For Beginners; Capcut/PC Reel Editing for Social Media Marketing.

They're going to want to stay watching it, and they're not going to know why. It's kind of like the same stuff that Hollywood does. They use composition, they use lighting, they use storytelling, they use motion graphics, and they use sound effects, and all these things combined create a cinematic experience. And that's the level of videography I'm trying to bring to my clients.
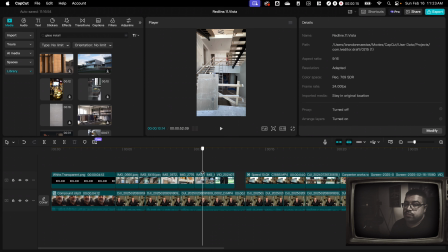12:42 Okay, so now that I have all my A-roll dialed in and my B-roll dialed in,
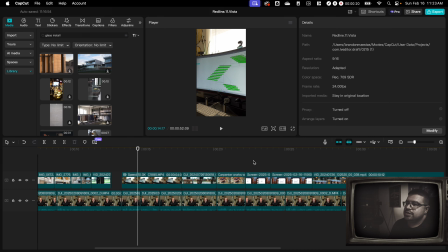12:48 the next thing I'm going to do is just add some effects, transitions, music, and sound effects to basically top it off and make it interesting.
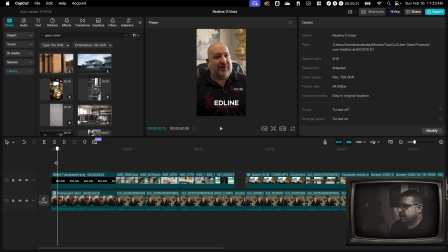12:57 So I think the first thing I'm going to do is I'm going to add an effect to this red line logo.
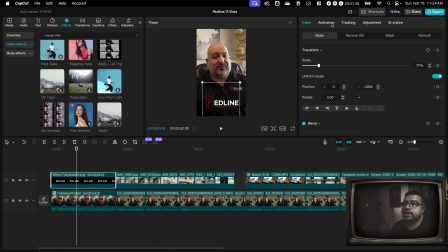13:02 So I'm going to click on it. I'm going to go to animation and I'm going to click on this mouse click.
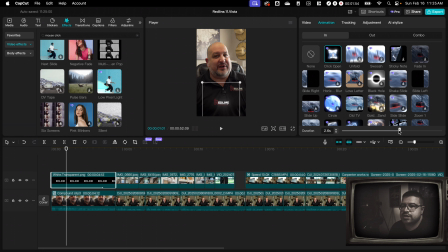13:07 Hi, I'm Roundy with Red Line.
So you can make the animation longer or shorter by sliding the style right here. And what I'm trying to do is have the mouse click happen right when you says red line, which is the name of the business and the logo itself.
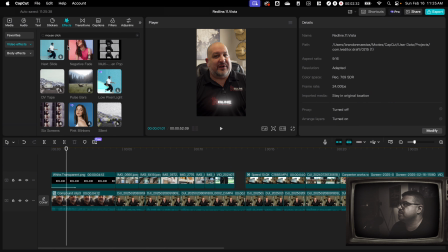13:22 So right away, so I don't forget, right when that mouse click happens, I'm going to come over here to audio and I'm going to go to sound effects.
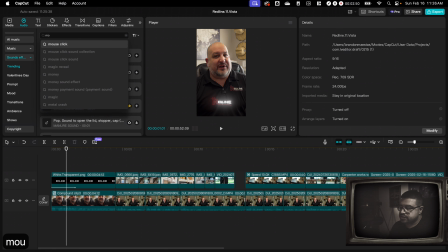13:31 And I'm just going to type right here in the search bar, mouse click. So what I can do is go ahead and hit this plus button and the mouse click is going to land at this music layer right below my video layer. And we'll just play it back and make sure it's in sync. Oh yeah, you see how the sound effect just adds depth?
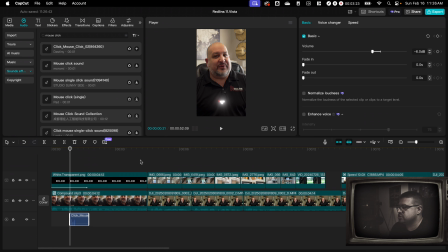13:49 And it's a little too loud, so I'm going to bring it down just a touch because it shouldn't be distracting. It should just add to the overall vibe.
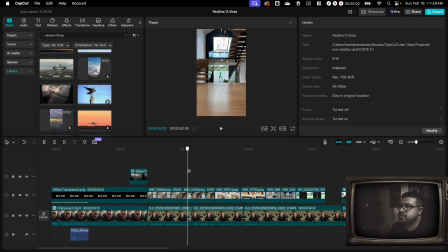13:55 So right off the bat, these two still photos, I'm actually going to add some animation to them. So what I'm going to do is I'm going to click on this first one and I'm going to go ahead and with the video tab selected, I'm going to add a keyframe near the beginning.
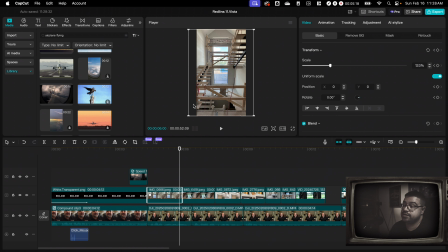14:08 And then I'm going to move my tab to the beginning or to the end. And I'm just going to scale it up just very slightly. And what that's going to do is it's going to have the picture move. So it's not just a still photo.
This project we measured on standoffs.
And then what I'm going to do is the same thing.
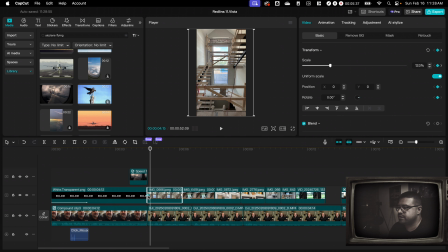14:26 So I'm going to select this again and move the keyframe to the end points. So I like to add my keyframes like just before the beginning or after the beginning and just before the end, because sometimes it's hard to pin the key points right where you want them, but you could always grab them and slide them. And on this next photo, I'm actually going to put my playhead here.
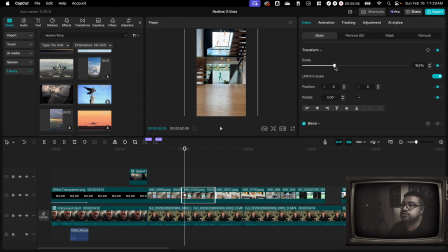14:44 I'm going to select the track and I'm going to go ahead and add a keyframe, but I'm going to start zoomed in and then I'm going to move back and then I'm going to zoom out. So it's like the first one zooms in and the next one zooms out. Okay, so here's an opportunity to add a sound effect.
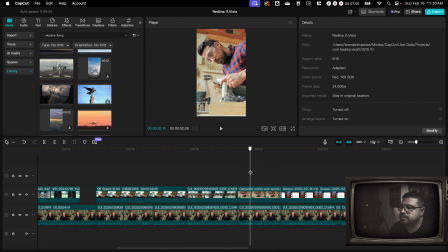14:58 You can see the guy running the saw as if he's making a wood template for glass. So again, I'm going to go to the audio tab, sound effects, and I'm just going to punch in wood saw and see what happens.
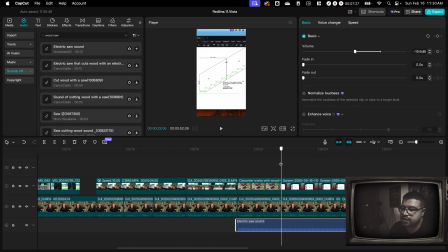15:11 Oh yeah, that's good enough. And I'm just going to go ahead and slice off the end here so it matches the clip.
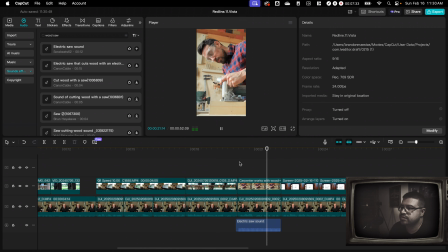15:17 We'll listen to it back.
Correct. There's no need to make a physical print.
All right, so I think this is a good opportunity for a transition.
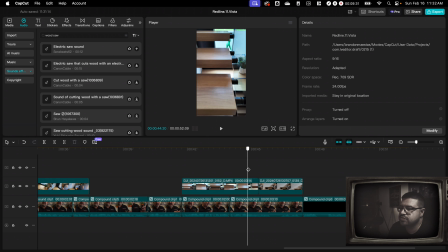15:24 So where this frame is like moving down and then it transitions to this frame moving out.
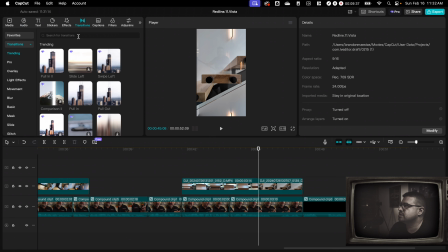15:30 So I think this is a good opportunity to add an out transition. Pull out. So I go to my transitions tab, type in pull out.
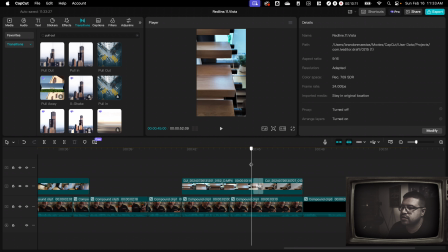15:37 So I got to drag it and drop it right there. Okay, so that's good. I think I'm going to extend that transition out.
Manufacturer misses the whole.
Yeah, I like that. So like it kind of zooms out, and as it zooms out, the camera itself is moving backwards, and that kind of just adds a cool little dynamic.
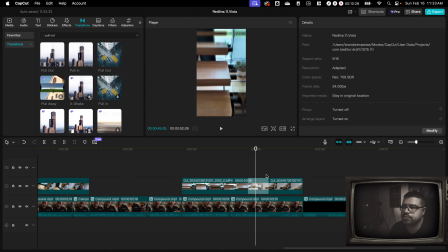15:53 I'm not gonna get too crazy with transitions because the point of this is to be informative to the target audience, but it doesn't hurt to have one or two. And of course, anytime you have a transition, it's a very good idea to add a sound effect.
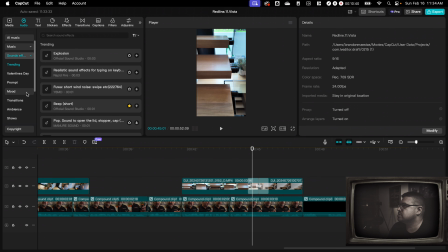16:04 And so I'll come here to sound effects, whoosh with echo. Okay, that's it. So I can see this waveform. What I want to do is line the center of that waveform up with the height of the transition, right?
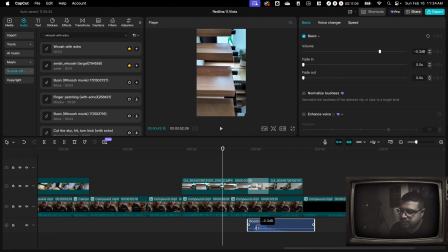16:19 You can see it's peaking right there and it's right in the middle of the transition. And I'm going to bring that volume down a touch and we'll just play it back and make sure that it sounds correct.
Manufacturer misses the whole.